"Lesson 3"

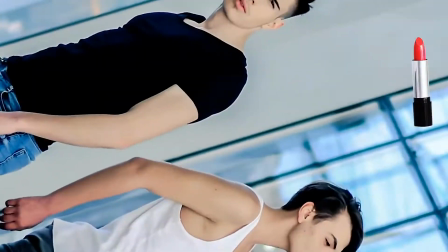(8:17)
And for this, we need a camera, makeup, and a razor sharp attitude.
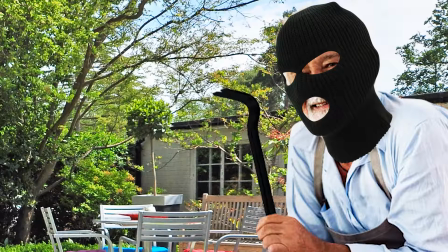(8:25) Come in! Howdy, neighbor. It's not actual posing, it's character posing.
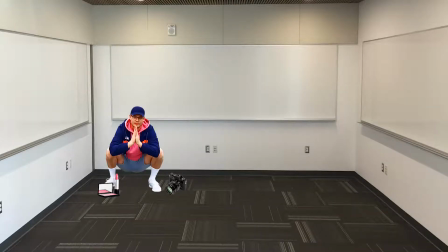(8:33) I knew it. I knew it, but I still went there and I bought this camera for my last money and I said,
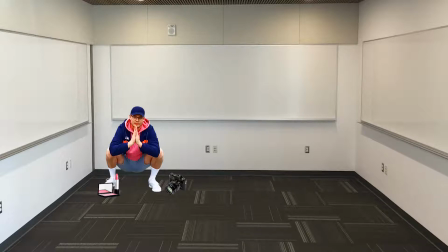(8:48) Marcus, this is not posing, it's character posing. But then I went to the makeup shop and I made a total fool of myself. And I have no idea what to do with all of this crap now, so you tell me, neighbor, what am I supposed to do with all of this stuff?
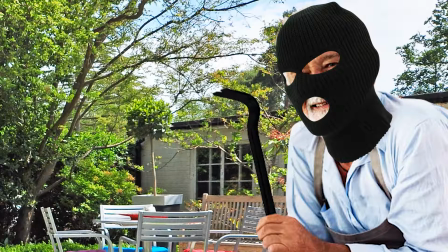(9:04) No worries, neighbor. Looking at it now, I mean, I can say this much, that camera looks really heavy, but if you buy me coffee, I'll take it off your back for free.
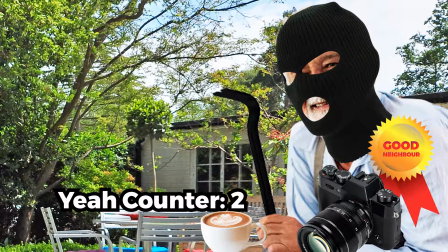(9:14) Yeah. No, I'm a good neighbor in that way. People have always told me, man, you're such a good neighbor.
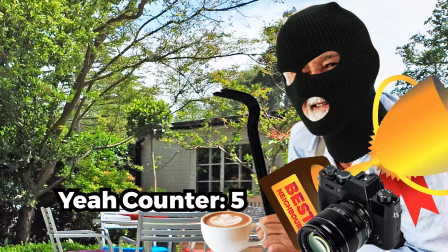(9:22) Best neighbor. I'm the best neighbor. Yeah. So yeah, just give it to me for free, and I'll take it off your back, and we can move along with our day, and we can go separate ways and
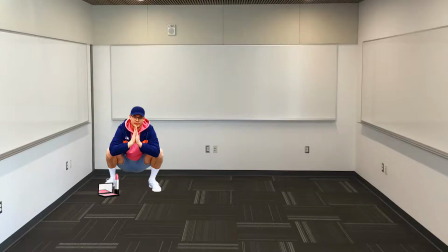(9:39) see some. Seriously, dude? Mm-hmm. You are the best neighbor ever. I mean, I'm gonna start a neighbor award for you. Only for you. How did you know about this posing stuff, by the way?
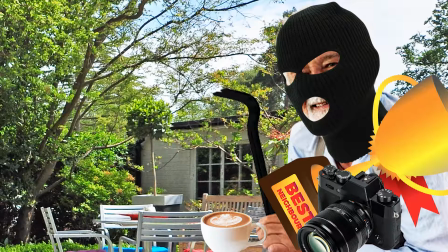(9:53) I saw you through the window. I spend a lot of time in your window. I like your window. It's one of my favorite windows.
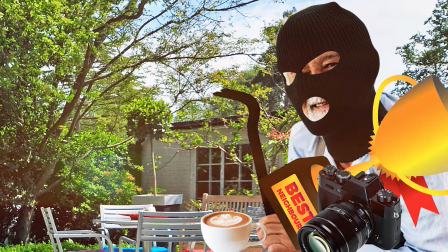(10:07) I like the reflection I get of myself when I look in your window. I like the warm light from the inside.
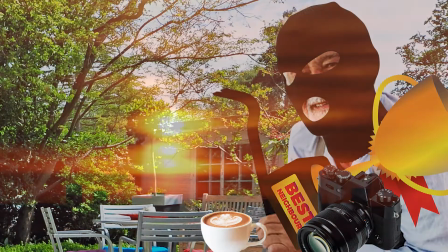(10:14) I like...
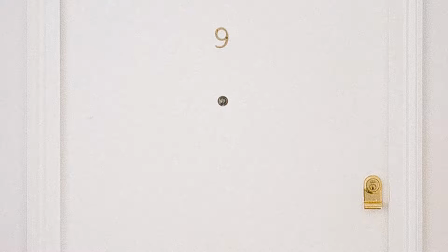(10:17) Police emergency 378, do you have an emergency? Yes, I'd like for a policeman to come out here.
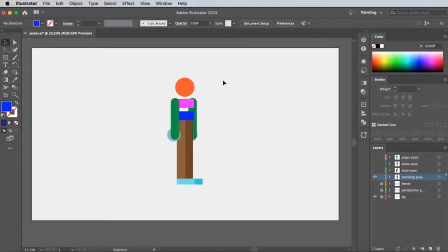(10:24) You have to tell me the problem, please.
The first part we'll take a look on in regards to posing is angles and how some degrees here and there can alter the whole dynamics of your character.
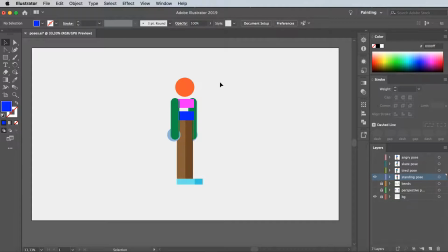(10:39)
For instance, if we add a bit of angles to this standing fellow right here,
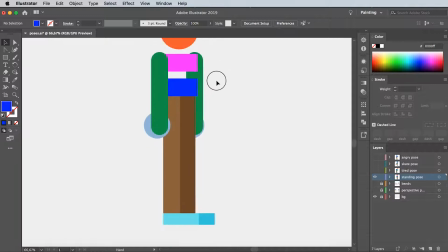(10:44)
you will see how it becomes more alive.
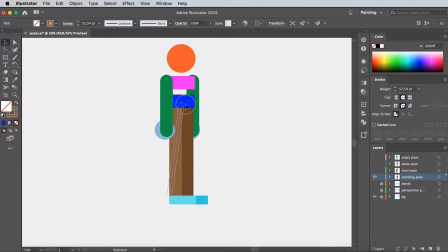(10:48)
So let's start off by rotating this leg out a bit like this. And there, just this one little thing and our character is already a lot more engaging.
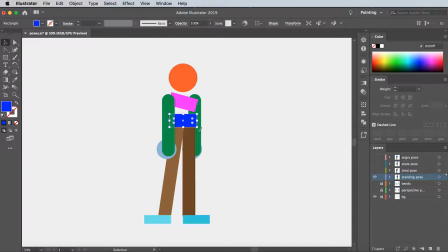(11:01)
Another good trick is to angle the shoulders and hips a bit. This tends to make the character less stiff and more natural. Let's just realign that back arm again.
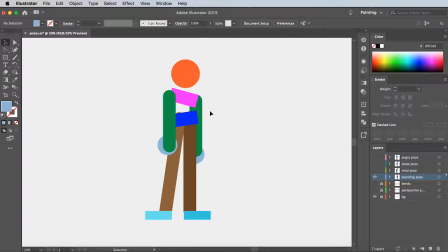Then work in a bit of an angle on this front arm by having it resting on the waist like this.
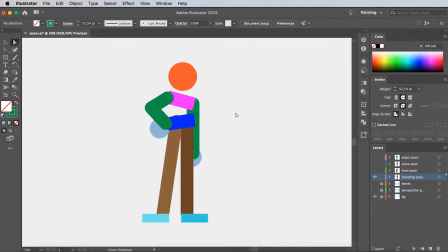And add a bit of that depth we just talked about.
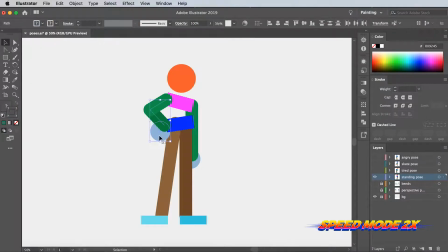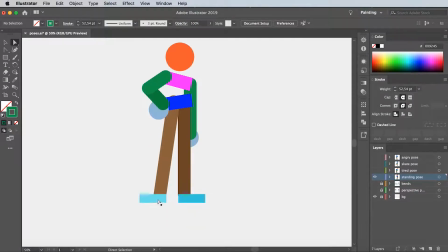(11:56)
Let's also angle the shoes so they point a little bit more towards the camera.
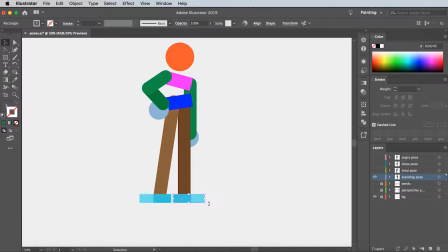Same goes for this leg.